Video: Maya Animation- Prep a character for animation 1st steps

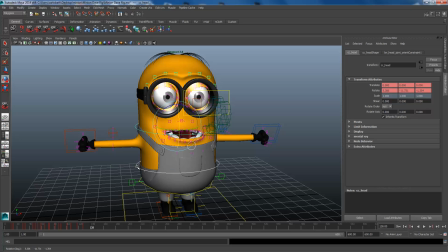496s
And what that will do, hit S on the keyboard, is just move the mouth the way I want it, because obviously this character's all mouth and all eyes. When you're looking at him, you're not really paying attention to sort of like the hand movement,
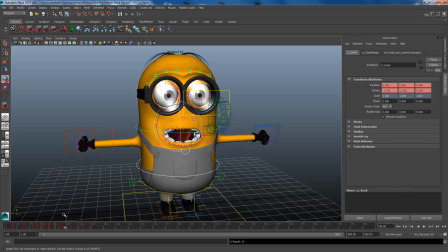510s
so there's not going to be a lot of hand animation involved in this character from where it is at the moment. So
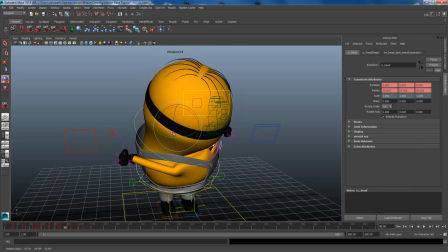518s
if I sort of select this, oh sorry about that, let's bring him down.
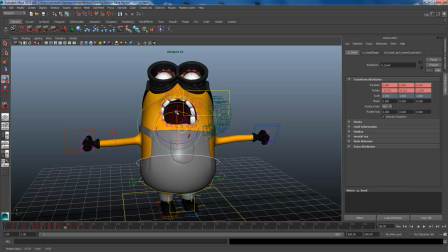526s
Looks like singing an opera there. So let's bring him down and let's just rotate him a bit over so he's like that. When we sort of go to this sort of stage here,
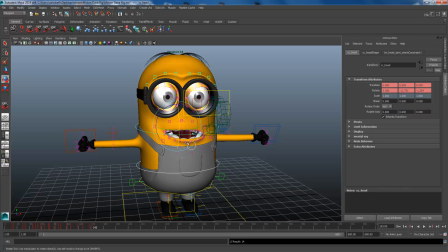542s
I want his mouth to sort of go the other way. So I'm going to highlight this mouth. Let's just click out of that. I'm going to highlight this mouth here, and then I'm just going to make it so that comes down there, and then we're going to bring
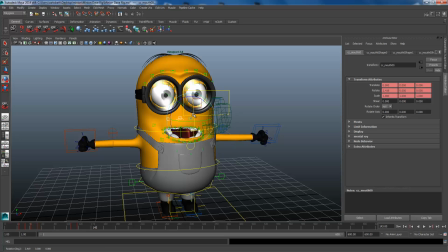562s
these three here just down a little bit so the teeth go up, and then we're just going to work on the bottom plate, the mouth like that. So that's basically what I've done, is I've created a catalogue of keyframes there to keep the sort of mouth shut, if that makes sense.
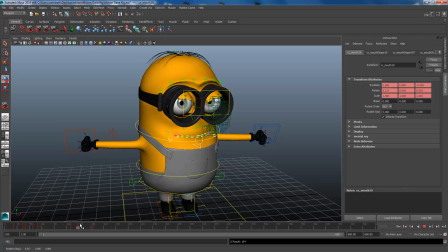581s
So look, we've got the mouth moving here, we know what he's doing, he's sort of moving from left to right, and that's basically what you do. I mean, without research into character animation, obviously the character only looks as good, like I keep stressing,
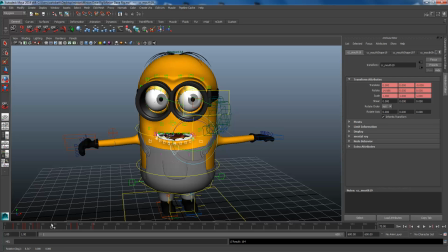598s
as good as the animation you perform it. So obviously the best way to do, I mean, if you're creating sort of like a lifelike character, the best thing to do is record yourself on your camera, sort of, for instance, telling a joke or singing a song or
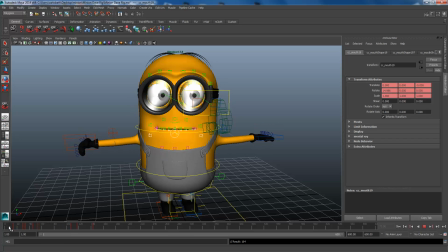615s
crying, just act it out in front of, yes, you might, act it out in front of the camera. You may look a complete and utter twat, but at the end of the day, when you play that back and copy the animation you create onto your character, it just gives it an element of realism,
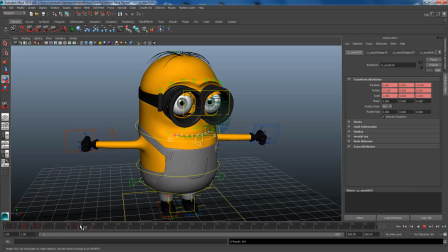630s
and that's basically what you're aiming for within animation. So animation, let's look at it again. Animation is research, researching how you want basically your character to move.
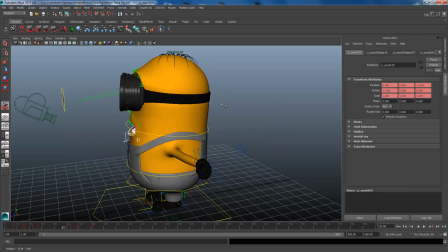644s
What is the purpose of the character? What is he going to do? Is he going to dance?
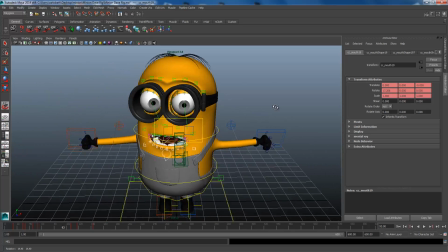649s
Is he going to sing? Is he going to run? Is he going to jump over things? Each of these various things a character you want your character to do, you have to research. So you follow it step by step, the movement of the eyes, the movement of the mouth, the movement of the body.
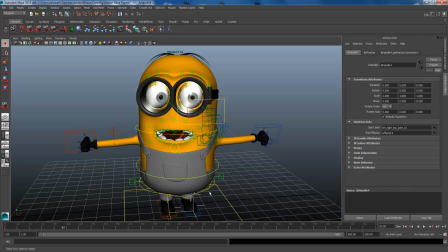668s
See this bit here, for instance, as we saw in this video, he sort of goes up and down. So obviously here's his legs there. I'm going to select this one here and just bring the eyebrows up here like that, so he's a bit shocked.
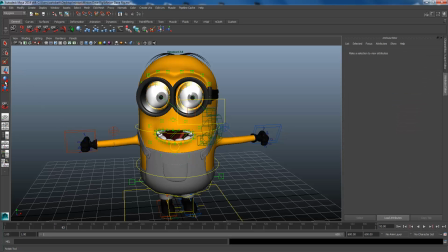686s
And then what we're going to do, let's just look at this purpose here. Just bring down here so it looks like he's frowning. And then what we're going to do is, let's see if we can grab this.
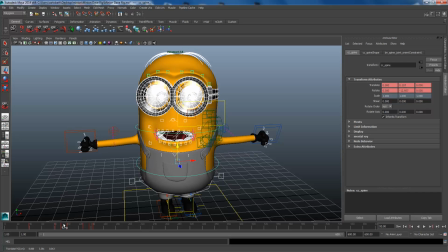704s
Right, so as you can see, he's going up and down. So now, if I drag my keyframe all the way to the beginning and hit the S and then bring it all the way to the end of the animation and just go up and then back down again,
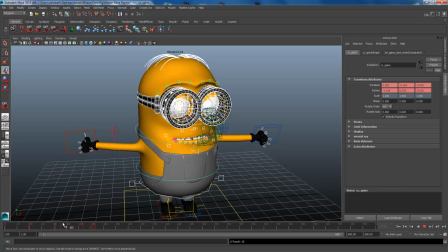727s
and then what I can do is when I go back, what he's doing, as you can see, he's just going up and down. But what I want to do is I want loads of them, so I'm going to go S, I'm going to move it along to say a few frames, I'm going to bring it down again,